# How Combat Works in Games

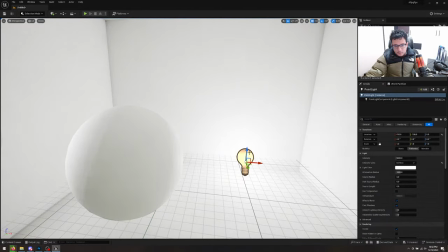2790s
like you can start lining like you can put your point lights here
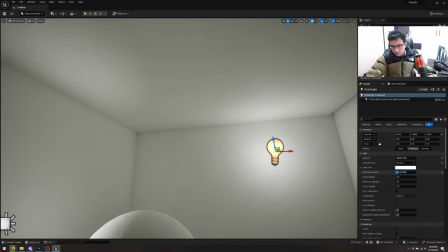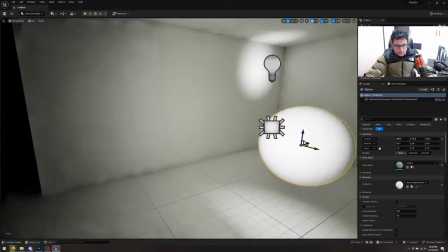2802s
and then if you want the or a ring light you can either use a
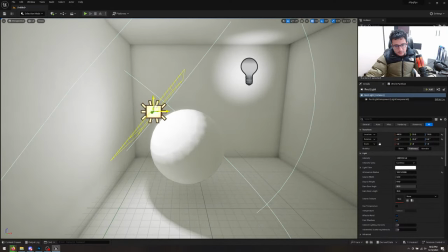2811s
a light like this to
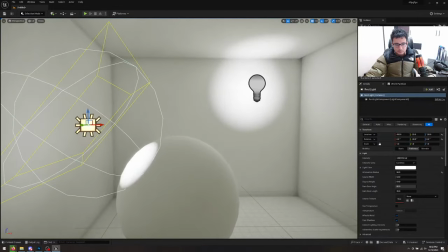2817s
catch some shadows there i mean a lot of these things have a lot of artificial lights
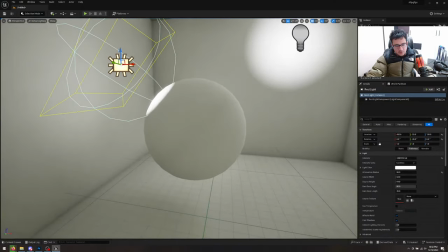2827s
and the idea is that you want lights and shadows in your scene and right now if
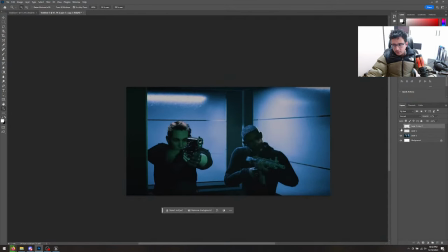2832s
I take a screenshot of this and I take a look at the black and white picture and you see it's pretty dark
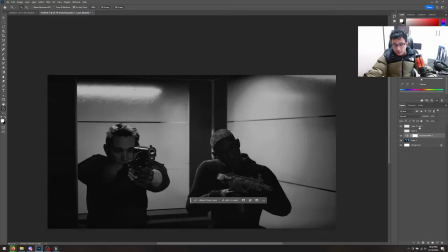2845s
so as soon as I add a little bit of light or contrast like for example like
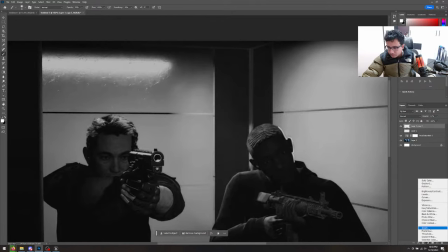2856s
let's do something like this brightness
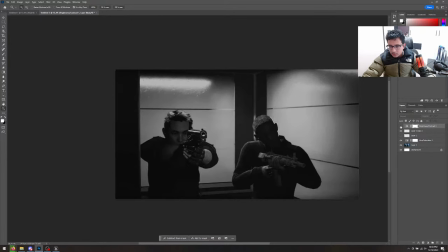2868s
okay that actually that looks pretty cool but it's not what i wanted so you can you can kind of have lights in your scene where
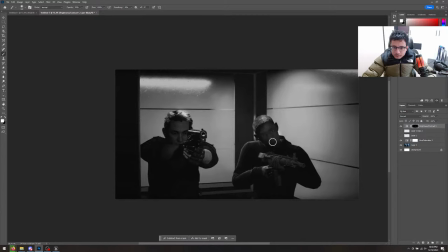where not everything it's dark here
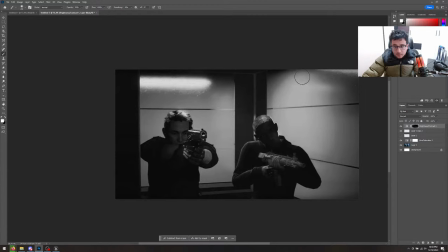2898s
and even these ones can be like very strong lights and definitely your characters are too dark they don't have much lighting going on so
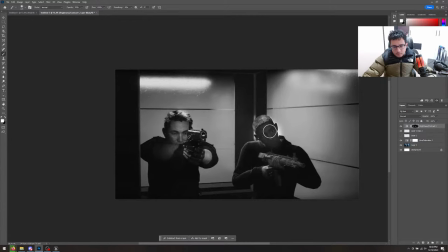2920s
like as soon as you put this you will have a lot to view your characters so
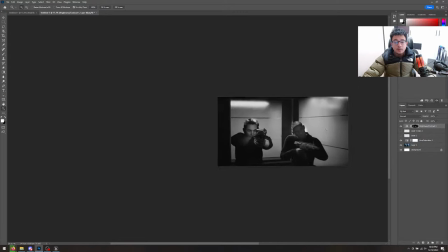2928s
let me show you what i mean just like that
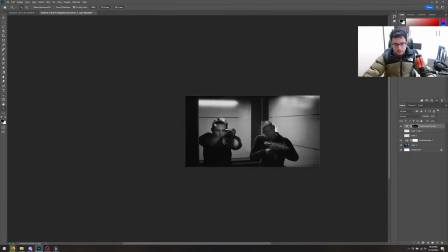2934s
especially the characters you don't see them much and the characters are the main focal
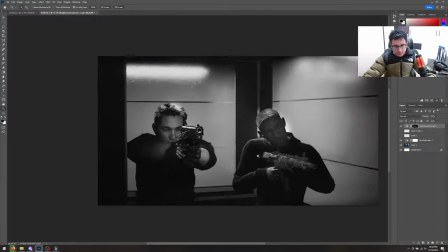2941s
point in this shot so you're gonna have the contrast in this area so
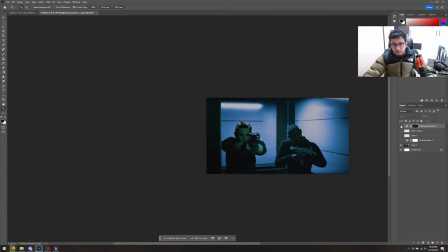2949s
if i remove this let's take a look you see now you see the green light there and now with colors things start changing a little bit but maybe you can put one side of this light and the other one not something
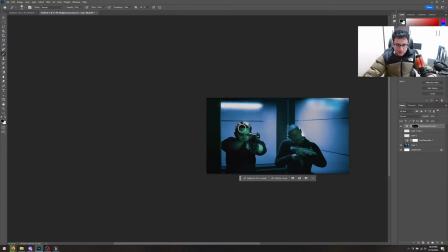2970s
like that like that light is coming from the right and you're having these characters like lit like this that could be an option too